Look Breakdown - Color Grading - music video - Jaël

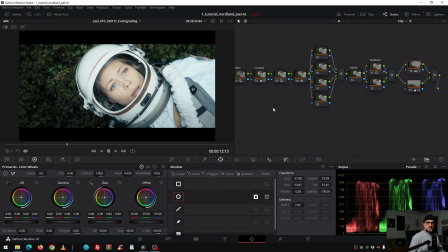856s
good so this is the most complicated one but the most fun so this one i don't need for the moment the masks let's put it out i like the way the backgrounds look like it has the perfect exposure but she's too bright
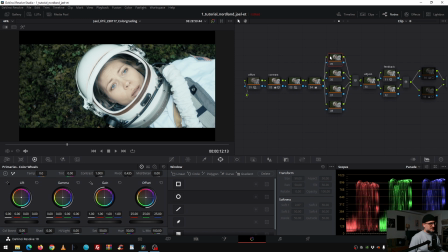872s
compared to the other images plus it lacks of depth in the image so i correct all this stuff before i do it let's check the group pose clip
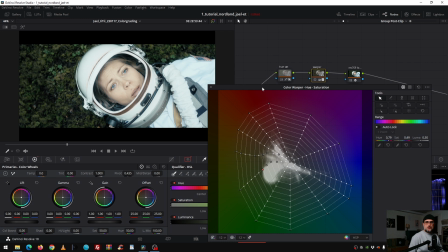882s
because before i said that i changed the red hues
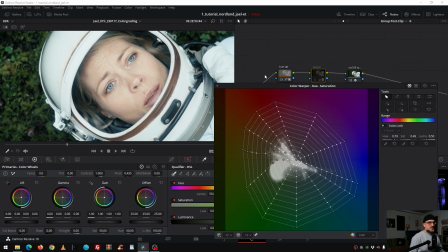890s
too orangey and now look at her skin if i disable it so from the sony color science mixed with fuji film print stock that i used for my taste the skin tone is too red and if i change this
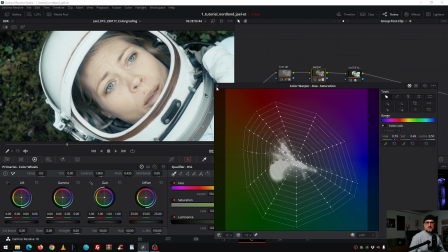907s
minor tweaks it looks very beautiful yellowish it has some red
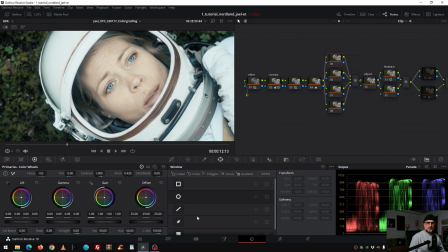913s
in it and not only just one color i make some secondary adjustments here in the parallel nodes
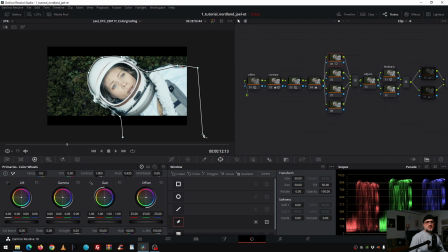919s
so i started with the mask of course because if i don't use a mask and i make everything darker then the background goes really without structure so it's like crushed and i don't and i don't like that so now
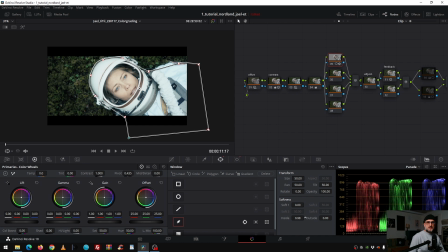937s
i track it i'm pretty happy with that i go to the inside softness outside softness let's go go darker maybe like that i
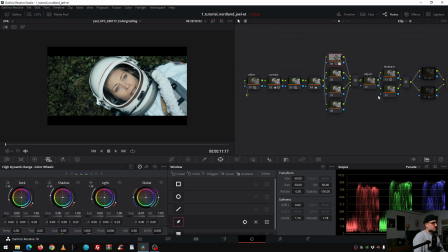958s
put some contrast in it let's
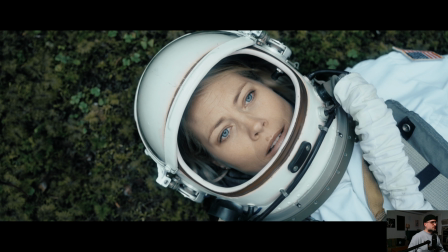963s
do it like that so before and after looks
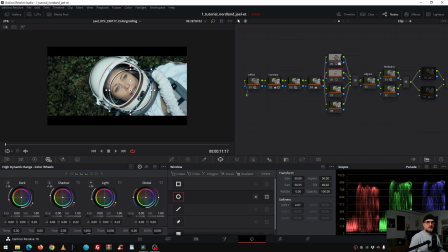972s
really good then i want to create some depth in the image and i do that again with the mask so i increase the size change the aspect ratio change the rotation maybe again
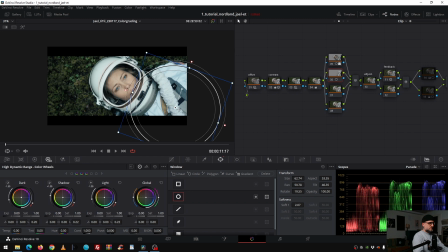988s
the size and the aspect ratio again something like that and then i go intentionally in her face a little bit over the nose and over the lips why because then we
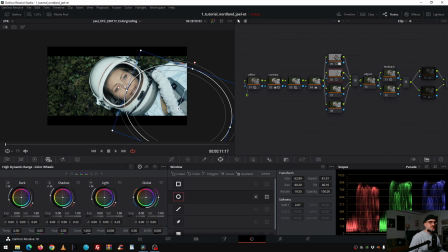1005s
create some depth even in the face and her eyes stands out and we want that the viewers looks at her eyes so now i soften the image and now i go darker that's
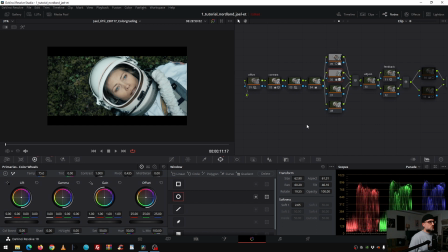1022s
nice and then with with the color temperature i increase the warm so it doesn't get too blue before
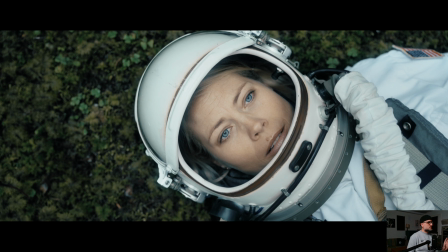1035s
and after we have a very interesting image because it has so much even if she's lying
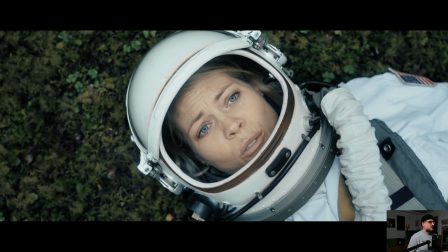1042s
on the ground we have so much depth because we create so much shadows and brightness at the same
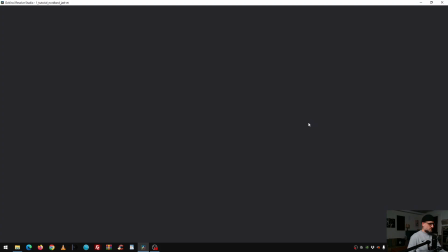1048s
time now the eyes are really the focus of the whole thing
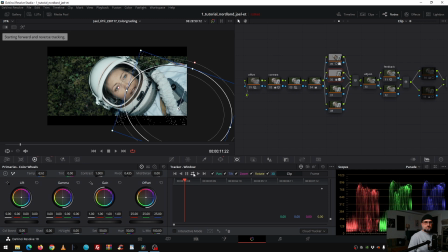1052s
so now I'm gonna track it like that and now we treat her eyes again a mask change the size the aspect ratio the rotation
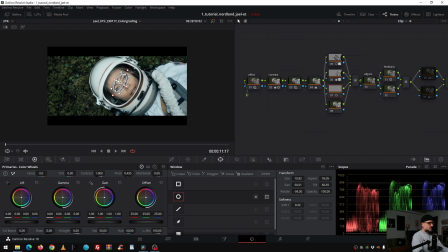1072s
aspect ratio again the size again the softness the aspect ratio again and the size something like that
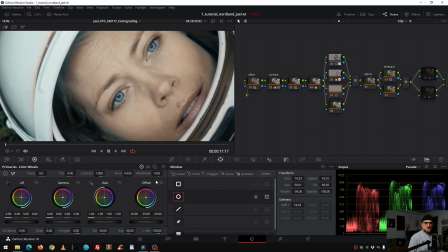1083s
and now I don't know if on youtube you will see that but with the mid-tone detail i increase the texture there are some several ways how to increase texture but i chose the most easiest the most
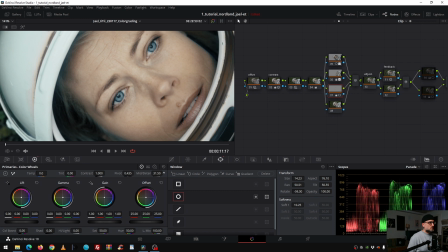1098s
fastest and the most effective one for this particular shot and this is with mid-tone
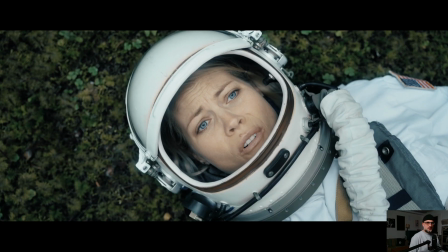1104s
detail around 31 before Before and after,
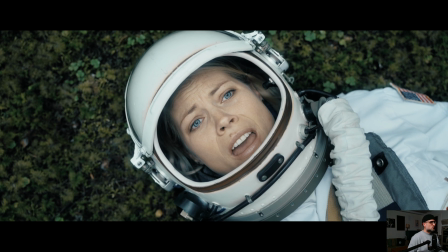1109s
before and after, it's a huge difference.
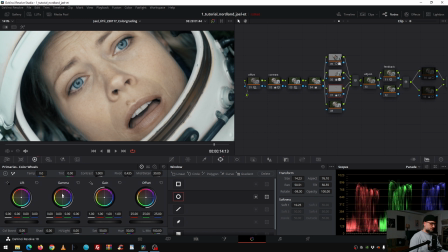1115s
We go even further with the gamma wheel down here. I increase the brightness so we really focus on her. Oops, I didn't track it. That's why it looks strange.
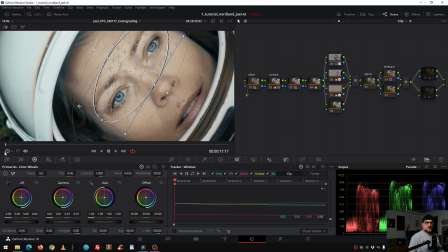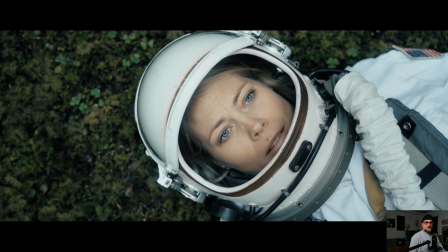1136s
yeah before and after before and after so
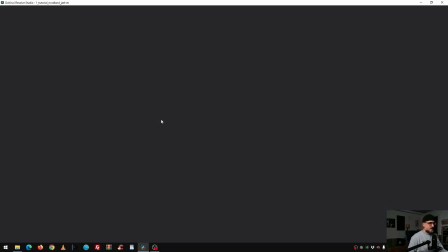1145s
we increase the texture we increase a little bit the brightness and now we increase the saturation
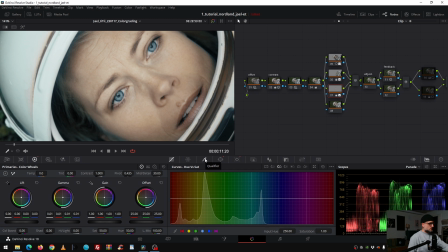1152s
of her eyes so with the curves hue versus sat And I go to the blues, really crank up the blues and the cyan too. And now look at this.
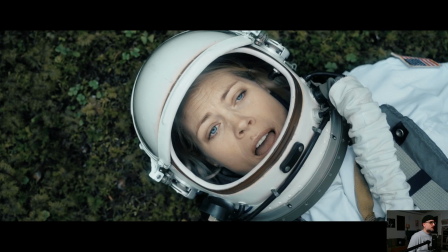1166s
So now her eyes are really popping out.
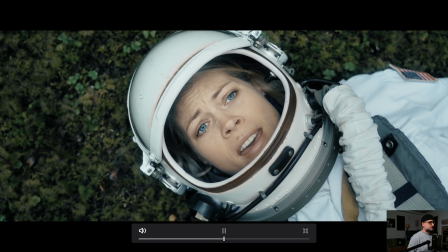1174s
Before overall of course. And now this. The last shot.
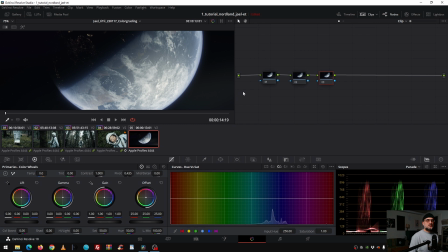1180s
So this shot here, as you see, is not color managed and it's not even grouped. Why?
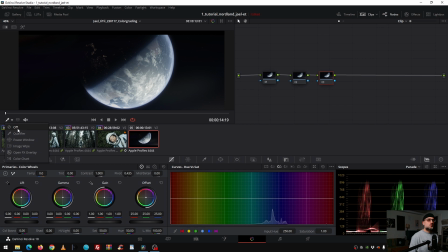1187s
Because I didn't know what camera they used. this is a stock photo of of course but i didn't know what camera they used which log profile so i said to the director you know what we just graded so i it took me a couple of notes so i just increase the saturation the
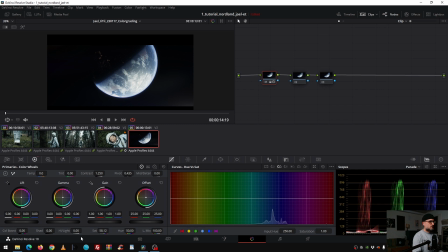1205s
contrast again something like that then i increase the saturation down here like that then on the next note with the curve with the hue
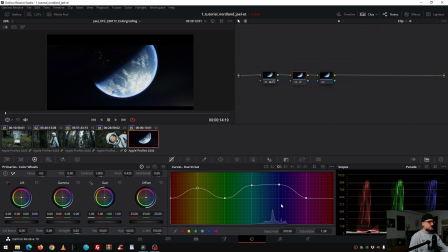1220s
with the sad the same concept like for the eyes i increase the blue the cyan and the yellow parts and then with the hue versus hue curve because i
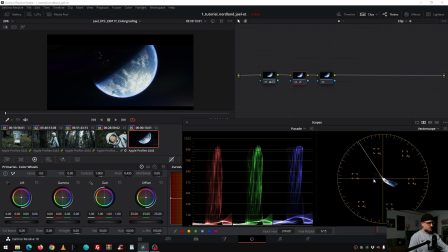1234s
don't like this blue let's check it yeah i don't like that i change
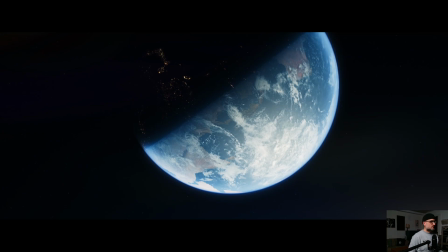1239s
the hue and change it to cyan let's check that looks good before and after so i kept it really really simple maybe
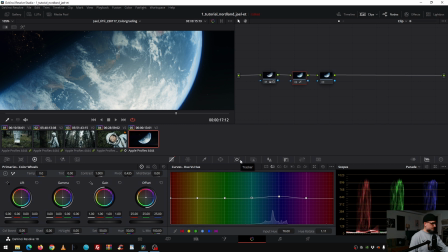1249s
i have to decrease a little bit of saturation in the strong blue
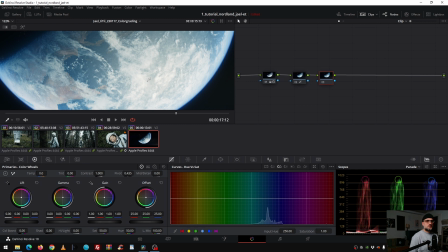1256s
maybe like that and on the last note i put some mid-tone detail to increase the texture so it looks more punchy